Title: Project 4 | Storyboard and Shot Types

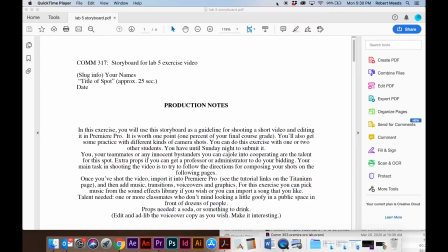When you're working from a storyboard, I think of a storyboard as being very similar to a recipe. And just as a recipe starts out with usually your list of ingredients of all of the stuff that you need to assemble before you can start cooking, a storyboard starts with production notes.
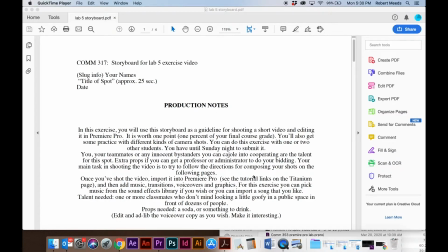And that is your list of all the things that you would need to have on hand before you start shooting. Next, you move into the scenes that are contained in the storyboard.
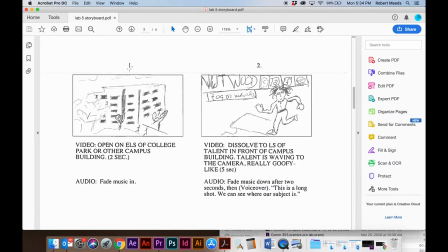And so here the scenes are numbered usually, and you see a drawing of what's going on in the scene, or kind of the main scene within that scene. And even bad sketches are fine. It just gives you something to start with.
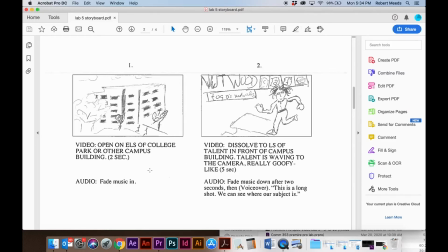Below the scene sketch, you have your video and your audio directions. And your video directions will give you kind of the transition, how you got to that scene. In this case, an open, because that's your first scene, or it could be a dissolve, or even more likely a cut.
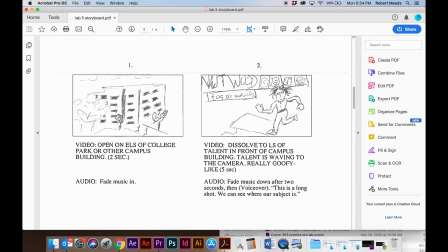It will also tell you the type of shot, in this case an ELS, which stands for extreme long shot or establishing shot. In this case an LS, which is a long shot. And then a description of what's going on in that scene and how long that scene should take.
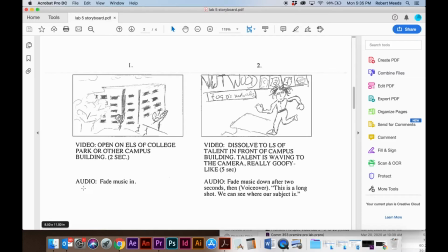In this case 5 seconds, 2 seconds here. Below that you'll have your audio directions, and it tells you what's going on with the audio. This is also where, if you have your talent speaking in that scene, you would write their lines in there. In the audio directions.
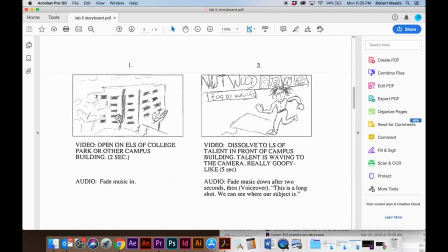And it's important to make sure that if you have talent speaking in a scene, that you've allocated enough time in the scene for them to complete their lines. And that's really the main idea for producing a storyboard. It gives you a guideline then when you get ready to go out and do your shooting day.
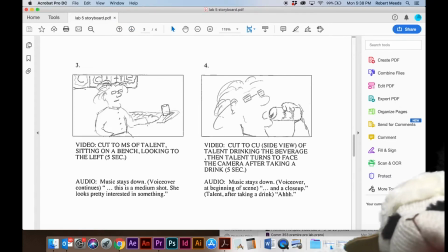From there, you can just continue on with the rest of your scenes. Here you've got a medium shot with the video and audio directions that go with that.
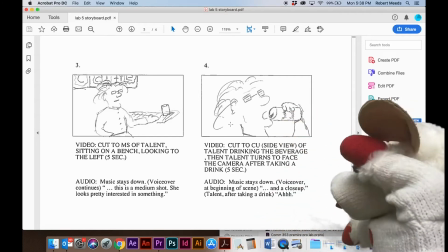Here you've got a close-up. Try to draw your scenes so that they really approximate the shots that you're wanting to get,
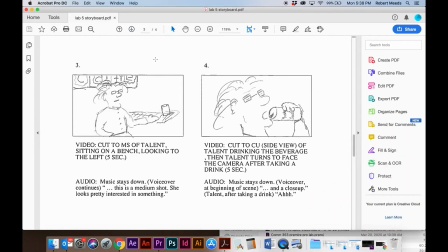because when you get ready to shoot, you'll often forget to get close enough. And it really is important to get good close-ups of faces if you want to have compelling video and get a sense of the drama and the emotion. You could even go more than a close-up or a CU.
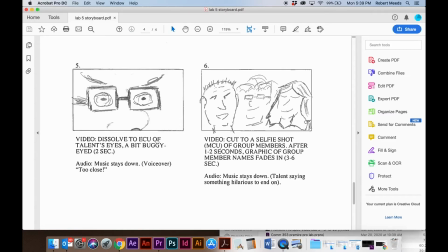You can go into extreme close-up if you really want to get that expression that shows the emotion that comes from the eyes. Okay, let's see how shooting from a storyboard might work as, in this case,
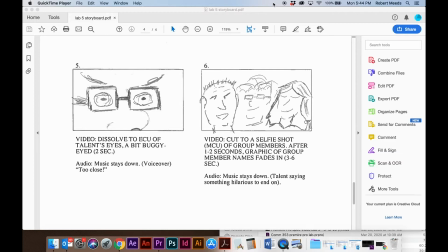a rough guide if you need to kind of improvise your shooting because of the coronavirus and the shelter-in-place orders. So let's see how that works.
Do you have cabin fever? I got cabin fever.
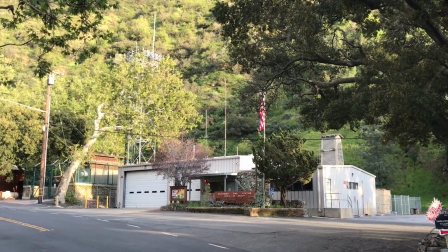So this is an establishing shot where you just take a very long shot, sometimes called an extreme long shot,
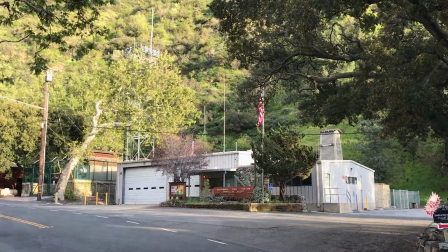to establish the setting where the action is going to take place. Oftentimes your establishing shot is still.
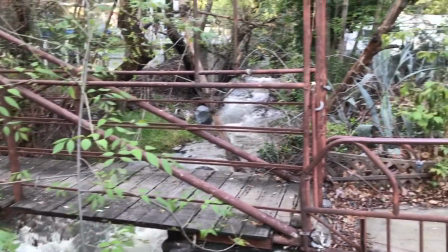It could even be a still picture,
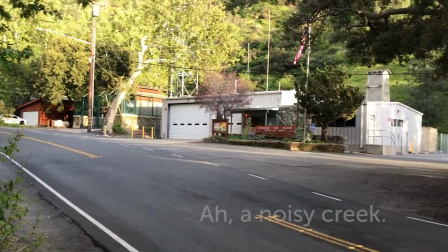or it can also be a pan shot if you want to do something like that to kind of give a little bit more context to the surrounding area.
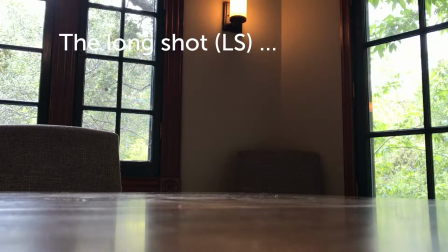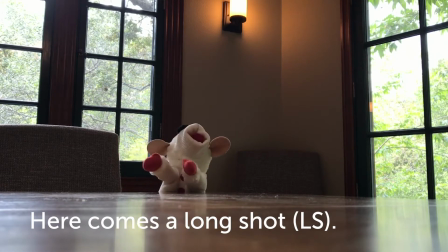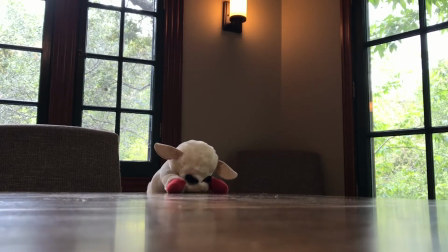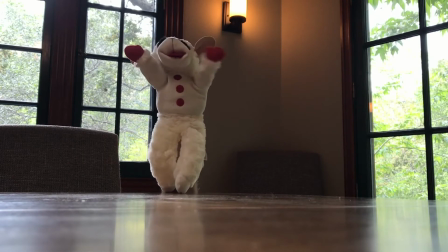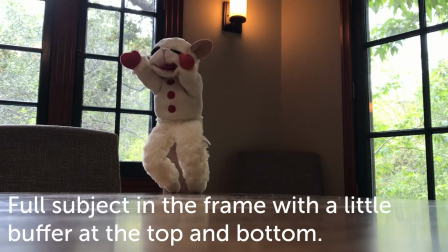How are you? Say, what do you call 100 sheep rolling down a hill?
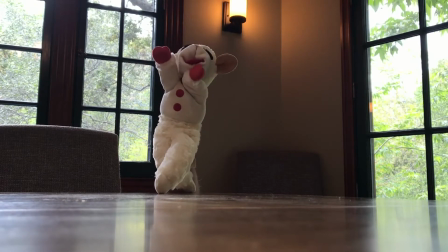Give up? A landslide.